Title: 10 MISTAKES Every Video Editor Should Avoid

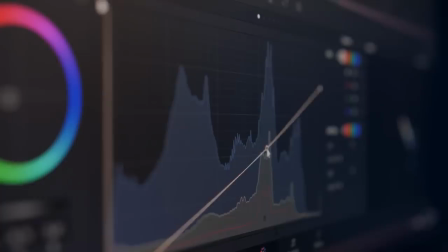(4:06)
But it was when I started working with others in post-production and realizing how much more goes behind an edit that I realized a workflow is your game plan. And without a game plan, everyone, including yourself, will become lost. Now I've worked with others who don't have a plan or they just didn't communicate well. And this led to missing important deadlines. Now this is a mistake that you don't want to make.
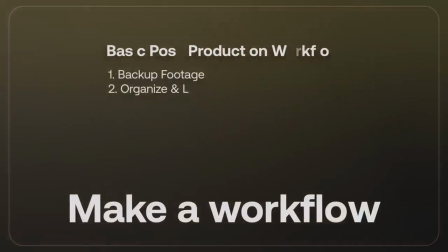(4:27)
So before you even open up your editing program, make at least a basic workflow of everything that should happen in post-production. This will help you decide if you need help taking on certain responsibilities, how much time is required to finish, and realize if there is more to this edit than you anticipated. Otherwise, you're going to end up looking like this guy. This is a mistake I didn't realize I was making until I saw someone else's editing timeline, and I wondered what it meant when their clips were grayed out.
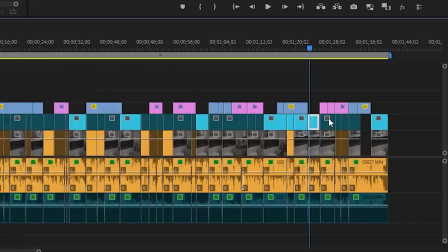(4:50)
It turns out that they were disabling their clips. When I learned this, I thought, why would you want to do that? Just delete it and clear up your timeline. But the young and naive Herman didn't realize that this could be a very powerful tool in the hands of an editor.
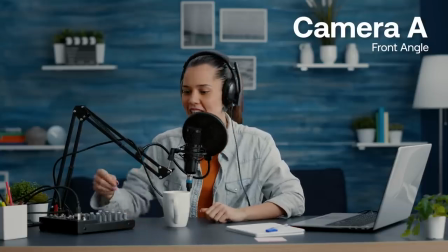(5:03)
When I started editing interviews with an A and a B cam, there would be times where the client would ask me to stay on the other camera angle instead.
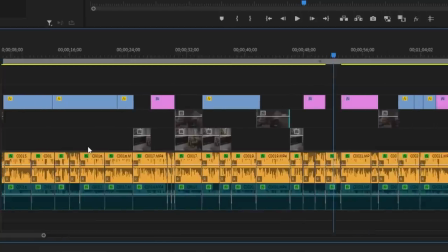(5:11)
And this would give me a headache when my timeline had more holes than an old shirt. That's when I realized keeping the other camera angle on the timeline would let me easily swap between the two in a matter of seconds.
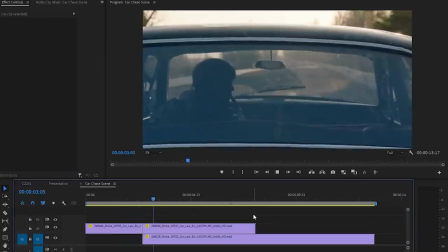(5:22)
This isn't only useful for interviews, but for narratives that involve different camera angles or montage edits if you want to experiment with different shots.
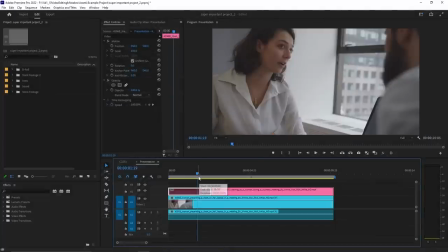(5:30)
In Premiere, you just have to right-click the clip and uncheck Enable, but I have it on a keyboard shortcut which you can easily customize in your editing software.
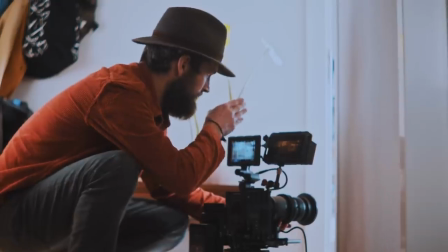(5:38)
Now, some people see editing as the second phase of directing because of how powerful it is in shaping the story and intention. Because of this, you can quickly turn your video into a disaster, and I believe the fastest way is by not motivating your cuts.
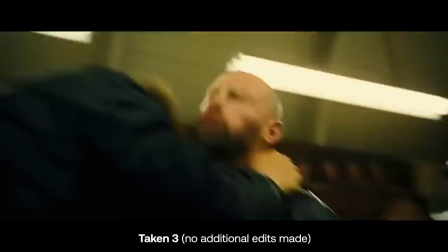(5:51)
Have you watched movie scenes that give you visual whiplash because of how many cuts there are? Music videos also take it too far, and don't tell me it's a stylistic choice. The reason these feel off is because the cuts don't feel like they have a reason to be there. That's why I strongly encourage you to get into the habit of asking yourself, why am I cutting here? Otherwise, your clients are going to be asking, why did I hire this guy? There could be a multitude of reasons for making an edit, and it'll also depend on what you're editing. But I think the biggest difference between an amateur and a pro is just understanding why you're making the decision to cut.
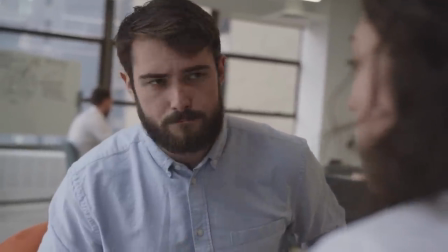(6:23)
Are you cutting to a reaction shot because it's more powerful than staying on the person talking? Are you cutting more often to have the visuals match up with the fast-paced music?
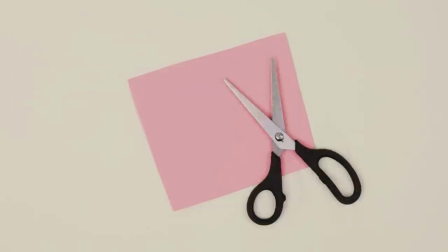(6:31)
When I first started editing, I felt like a toddler running around with a pair of scissors and just cutting everything because I felt like it. But I grew up, and I realized that not only I'll never be young again, but that every cut should have a reason, and that different editing decisions will accomplish different things. Man, I miss being free of back pain and bills.
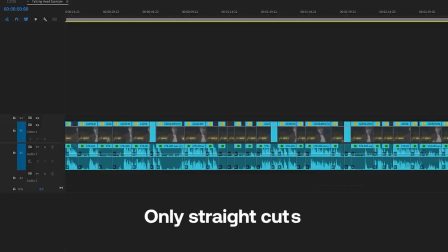(6:49)
When I first started editing videos, my timeline looked a lot like this, and I couldn't figure out why my cut wouldn't feel smooth.
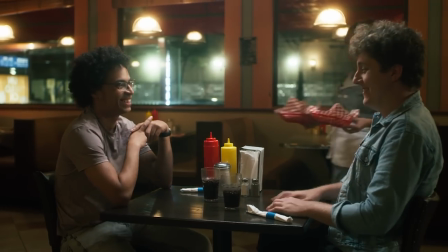(6:57)
This is especially when I was working on projects that involved dialogue, and I'm supposed to be invisible like a ninja as the editor.
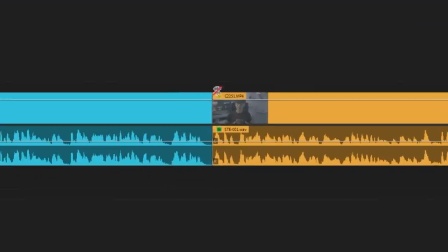(7:03)
That is when I realized that you can have audio from your previous shot overlap with the visuals of your current one,
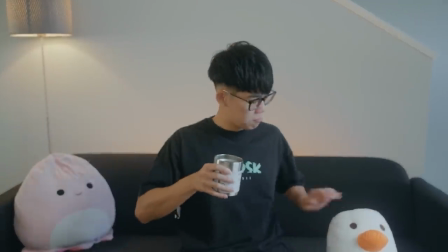(7:09)
so it seems like everything's happening at the same moment instead of two separate takes. Kinda like this.
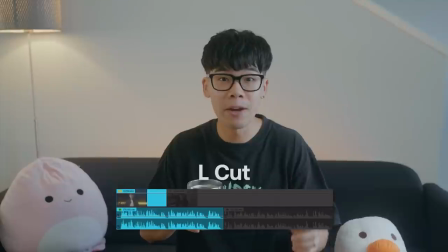(7:14)
And it's known as the L-cut because of the shape of the clip when the audio layer is extended.
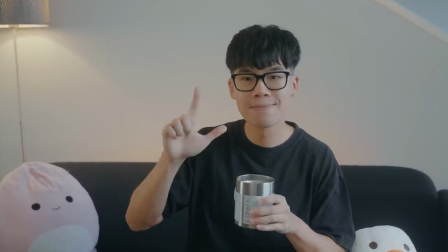(7:18)
You can also pre-lap your audio like what I'm doing now before cutting to the person actually talking, which is done with a J cut. With the audio layer sticking out to the left, the clip looks like a J. With the J and L cut in your editing tool belt, you too can feel like a ninja.
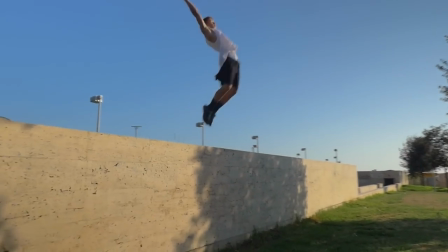(7:32)
I still don't feel like one because once I tried to do a backflip and I landed on my neck. Another mistake I've made in the past and often see in beginner editors is when there isn't enough visual variation in their cut. Imagine if you watched this entire YouTube video with just me talking to camera without any cutaways or graphics. Unless you were charmed by my intense eye contact and unnecessary hand gestures, you wouldn't make it this far into the video. Now I know I just spoke about motivating your cuts, so it'll really depend on what you're editing.
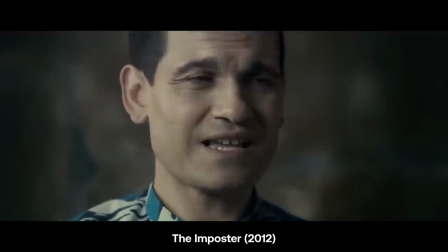(8:01)
For example, if it's an intense documentary where your interviewee is about to say something really important, there's no need to cut away from that because you want to stay in the moment.